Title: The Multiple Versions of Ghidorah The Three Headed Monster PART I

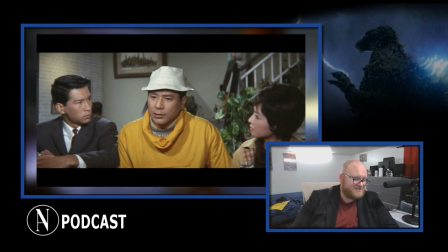(28:55)
Ghidorah's presence is thus felt much earlier, much earlier, therefore kind of making Ghidorah's presence more prevalent throughout the entire film. This also fixes a continuity mistake of how many times Murai travels to and from the mountain.
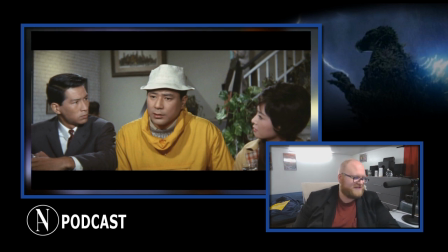(29:15)
By pushing this scene forward, this makes it look like Murai goes up the mountain twice, and not 3 times, like in the Japanese version. 3 times is kind of a little ridiculous for how short of a period of time this movie takes place over.
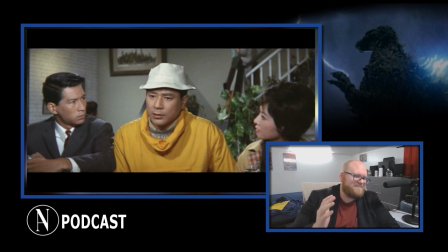(29:29)
But the biggest structural change is when Ghidorah makes his first and most epic screen appearance, in my opinion. In the original Japanese version, Godzilla makes landfall and is annoyed by Rodan,
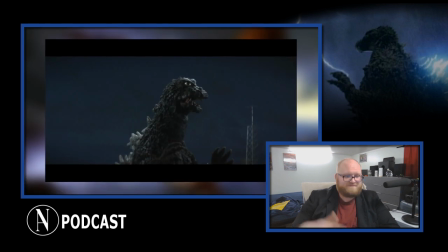(29:41)
followed immediately by the following morning, and Shindo brings the princess to the doctor's clinic. This scene is flat out removed in the US cut. The princess then makes her prediction that Ghidorah has arrived, and we cut to Ghidorah being born.
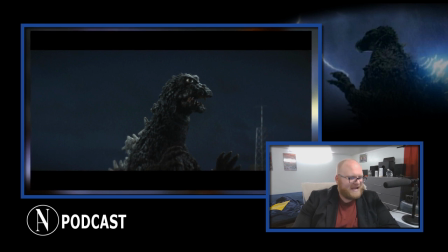(29:57)
The US cut does 3 great things in terms of pacing, structure
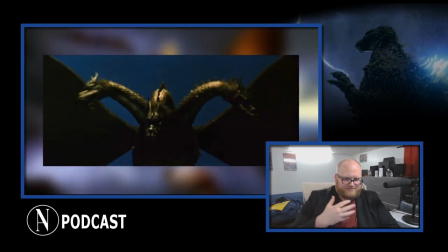(30:03)
here that vastly helps the actual construction of the film, the montage of sequences.
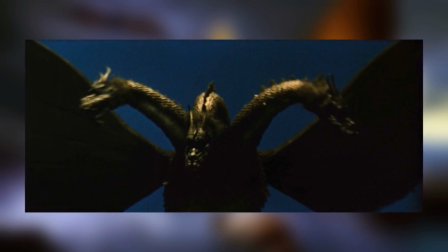(30:10)
The first is the US editors move Ghidorah's birth to right after Godzilla lands and Rodan annoys him.
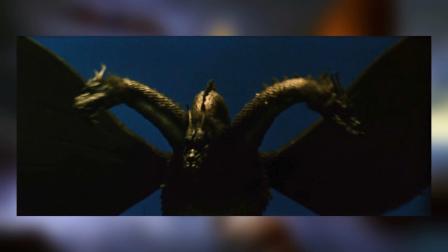(30:16)
The US cut knows we are ramping up for the monster action, and so they pushed forward Ghidorah's birth to build on top of what was already being built upon.
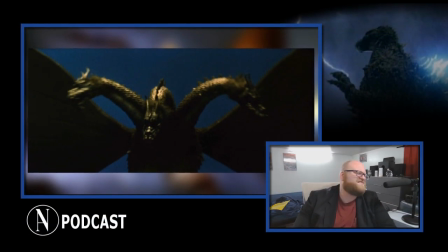(30:25)
So while we are already excited about Godzilla and Rodan, suddenly we're immediately hit with Ghidorah on top of that, which is something more spectacular than Godzilla and Rodan.
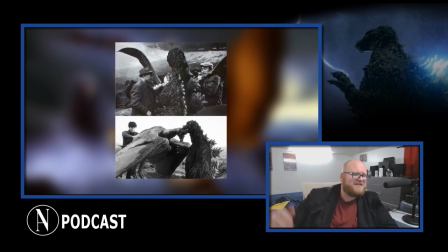(30:37)
Another thing that this fixes is another continuity error. Godzilla lands at nightfall. The clinic is in broad daylight. Ghidorah is born at nightfall and attacks Mitsumoto City in broad daylight.
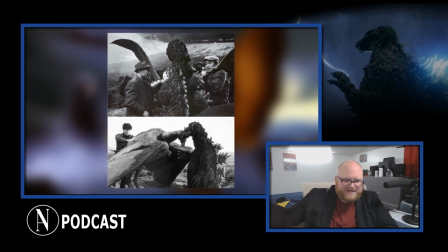(30:51)
There's a continuity error there. The US cut makes it so Godzilla lands and Ghidorah is born on the same night, and the clinic and the following scenes are simply the next day instead of it being 2 days.
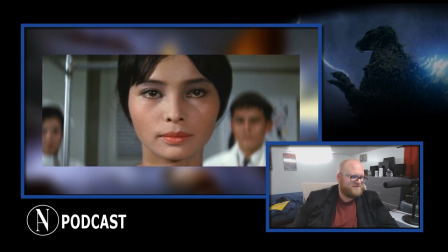(31:02)
Now, Kalaat brings up in his audio commentary that some people say this actually weakens the princess as a prophetess. Yeah, I actually kind of agree with a bit, because I'll be the first to admit this.
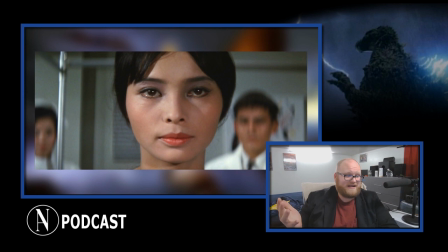(31:16)
If I'm invested in what's going on, I'll overlook some inconsistencies. I really will. I'll look over a plot hole if I'm invested with what's going on.
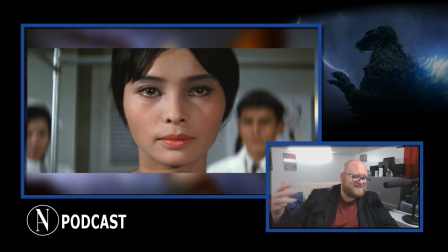(31:27)
I've talked about this a lot before. So her previous predictions all happened before Rodan and Godzilla appeared.
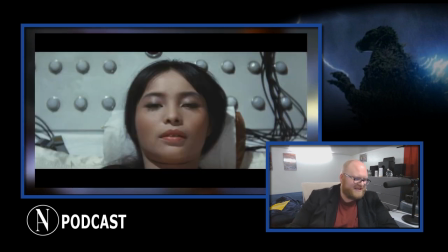(31:34)
So by the rule of thirds, and what the natural progression should be, she should make her prediction about Ghidorah before he is actually born. And this is exactly what the Japanese version does. But man, the order of events in the US cut is just so good.
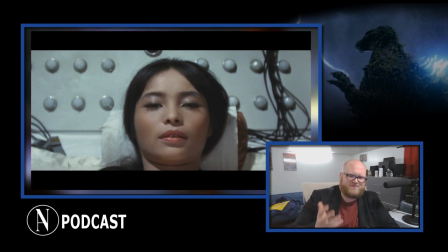(31:52)
I overlooked it. It's just so good. Again, a lot of it has to do with that ramping up of action before we slow back down. I just really love it. It's like waves, almost. Ghidorah is born. The princess is at the clinic. That is our scene order in the US cut.
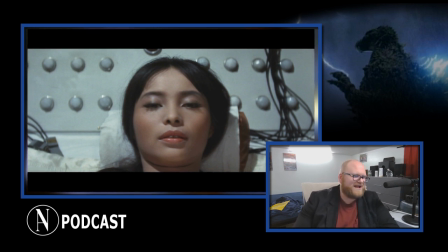(32:07)
But the US editors did another thing to her at the clinic that just makes me smile. As I look at the montage standpoint, especially as I look at it from an editor's standpoint, it just puts a big shit-eating grin on my face.
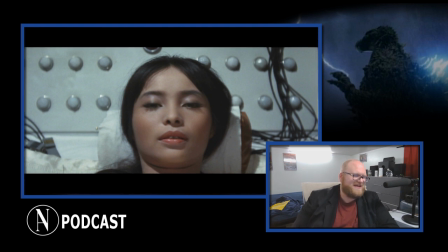(32:20)
I edit a lot, in case you haven't noticed, so stuff like this makes my mouth absolutely water from a structural standpoint and an editing standpoint.
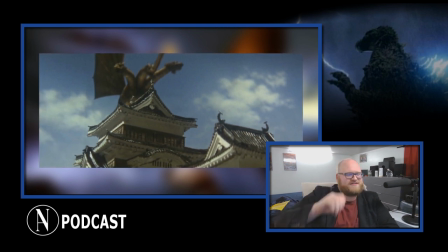(32:29)
The princess warns us of Ghidorah, and the doctor goes, "It'd be terrible if it arrives here." And coldly, the princess says, "It's worse, because he's arrived."
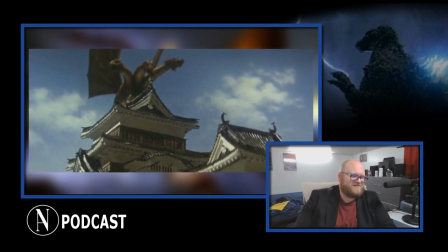(32:40)
Immediately, it cuts to Ghidorah's attack on Mitsumoto City and the police warning everyone that Ghidorah has arrived and is coming.
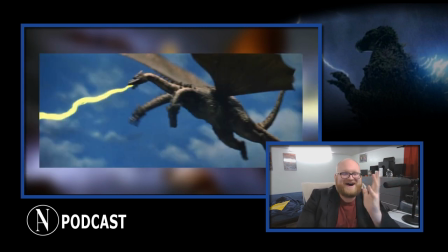(32:49)
Ugh. I love that jump cut. Smash cut! Suddenly, Ghidorah's attacking the city. I freaking love that. I love that edit so much. While in the Japanese version, it just fades to black from Ghidorah being born. Then it goes to the attack on Mitsumoto City.